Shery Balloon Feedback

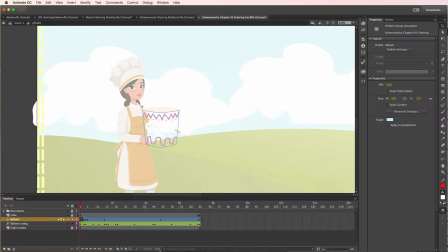0:00 Okay. All right, Sherry, so I'm looking at your project. Please excuse, I have to leave my office door open because it's too hot in here and they've got tax help at Colorado going on right now, so you might hear a lot of kind of chit-chatting in the background.
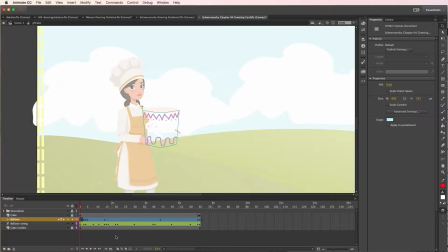0:15 Um anyway, so I'm looking at the animation that you sent me and it's actually pretty good. The only thing, like, you did the good exaggeration, you know, where it like elongates when it's squeezing out, and that's exactly what I would have done. The only difference is when I move through here, see how all of a sudden the balloon is just there?
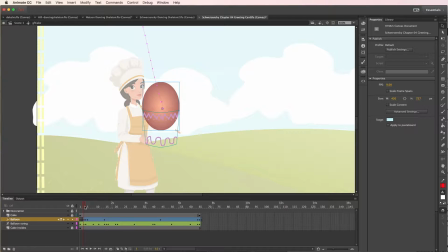0:35 So, like, from here on, it makes sense, especially when you have that one kind of pop and it takes one frame and it has a big kind of movement jump. So I think that actually would simulate a real kind of squeeze, and boosh, it just gets released right away.
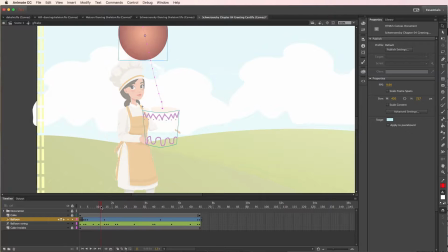0:52 So I think this part is all good. And I can't really see the string just because it's white and it's all transparent. But so the only thing I would change with this is I would have more anticipation where you have the balloon in here and then we see it kind of rise up,
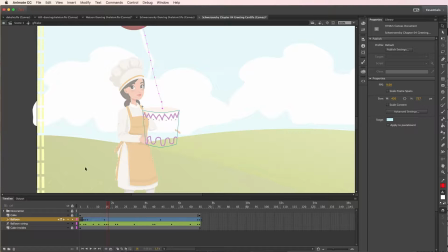1:09 and then when it'll get stuck when it's the same width as here. So I think it'll just be easier. You know how to do the string, you did it fine, so we'll go ahead and just create a new one so I can show you how to do this. So it's essentially the same thing. It's just giving it a little bit more anticipatory movement.
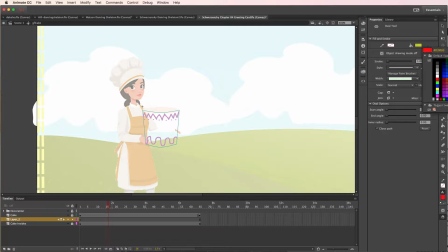1:28 So we'll go ahead and make a bright red balloon so we can see what's happening with it. So I would do shift and make a balloon that's exactly the width of the cake,
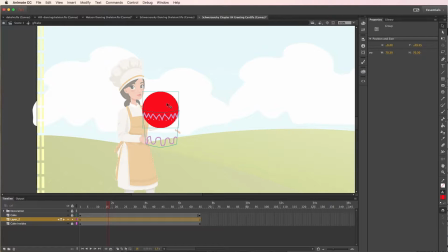1:41 and then hopefully I'll do Control G to make it because I accidentally didn't have it in the right mode. So see, the only weird thing is it's like the cake is too short,
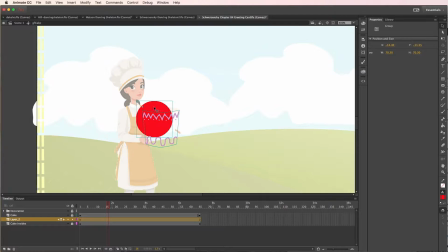1:54 and because it kind of comes in, which is like what we were supposed to be doing in the project. So that's the only thing that's weird. So let's see what we can do. I mean, this isn't necessarily right, but maybe we can just make it a little bit smaller so it can fit in here,
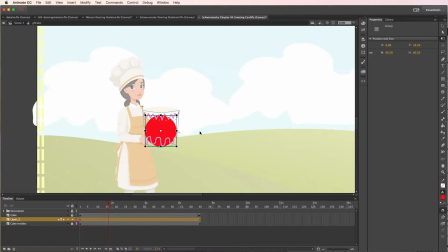2:11 and then kind of nudge that over with the arrow keys so it fits right within that frame. All right. So we'll do insert a motion tween, and it'll say it has to be a symbol.
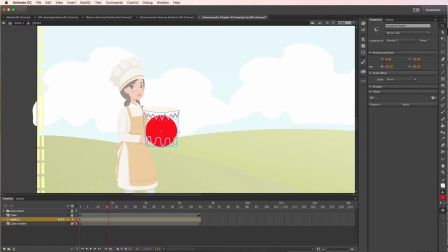2:27 We'll be okay with that, and we can change the name after the fact, and everything else is good to go. Okay, so we're gonna take this guy and say about 5 frames in, we want him to appear up here,
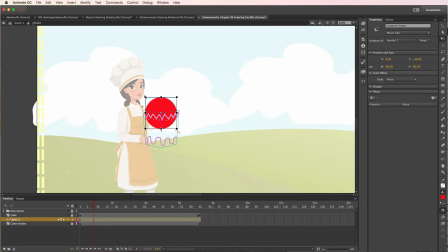2:48 and we're gonna leave it there, and we'll make it bigger when it gets here. See how now it looks like it's squashing, or it's looking like it's too big. So he's basically going to move in and scale up a little bit, so hopefully they won't notice that scale.
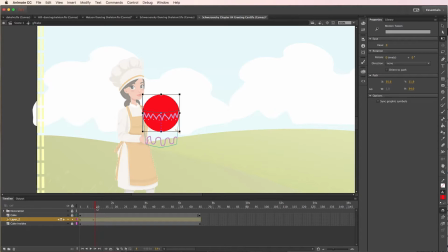3:05 So then if he gets stuck here for a couple of seconds, we can say this next one, we're going to do that squash. So it can look like it's elongating back here. And I just went up 2, so then all of a sudden once it releases,
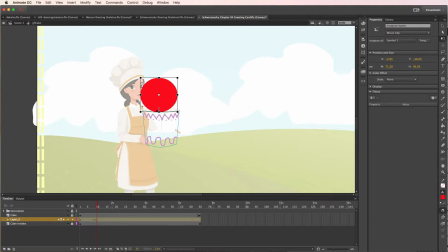3:25 you did the exact right thing by just popping it out, and then there you go. So alright, so it's just basically gonna rise, and then it's gonna pop out, and then it's gonna float up and move away. So we'll see if that works.
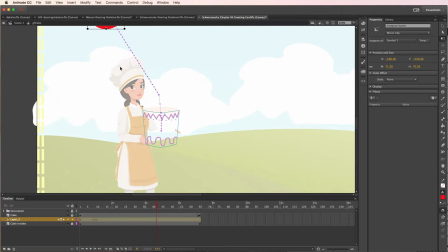3:41 So usually what I do is I get the basic frame of the animation going, and then I'll start adjusting the timeline. Like these 3 keyframes back to back might be a little bit much, and then I might want to add a little bit more squash because there's kind of only one frame where it's trying to
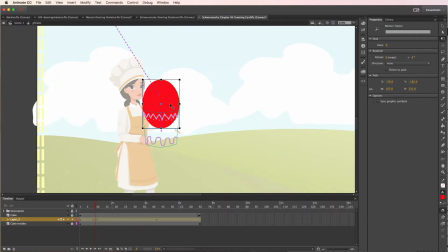3:58 pull out of there, and I might even like nudge it over with the arrow keys and refine it just a little bit.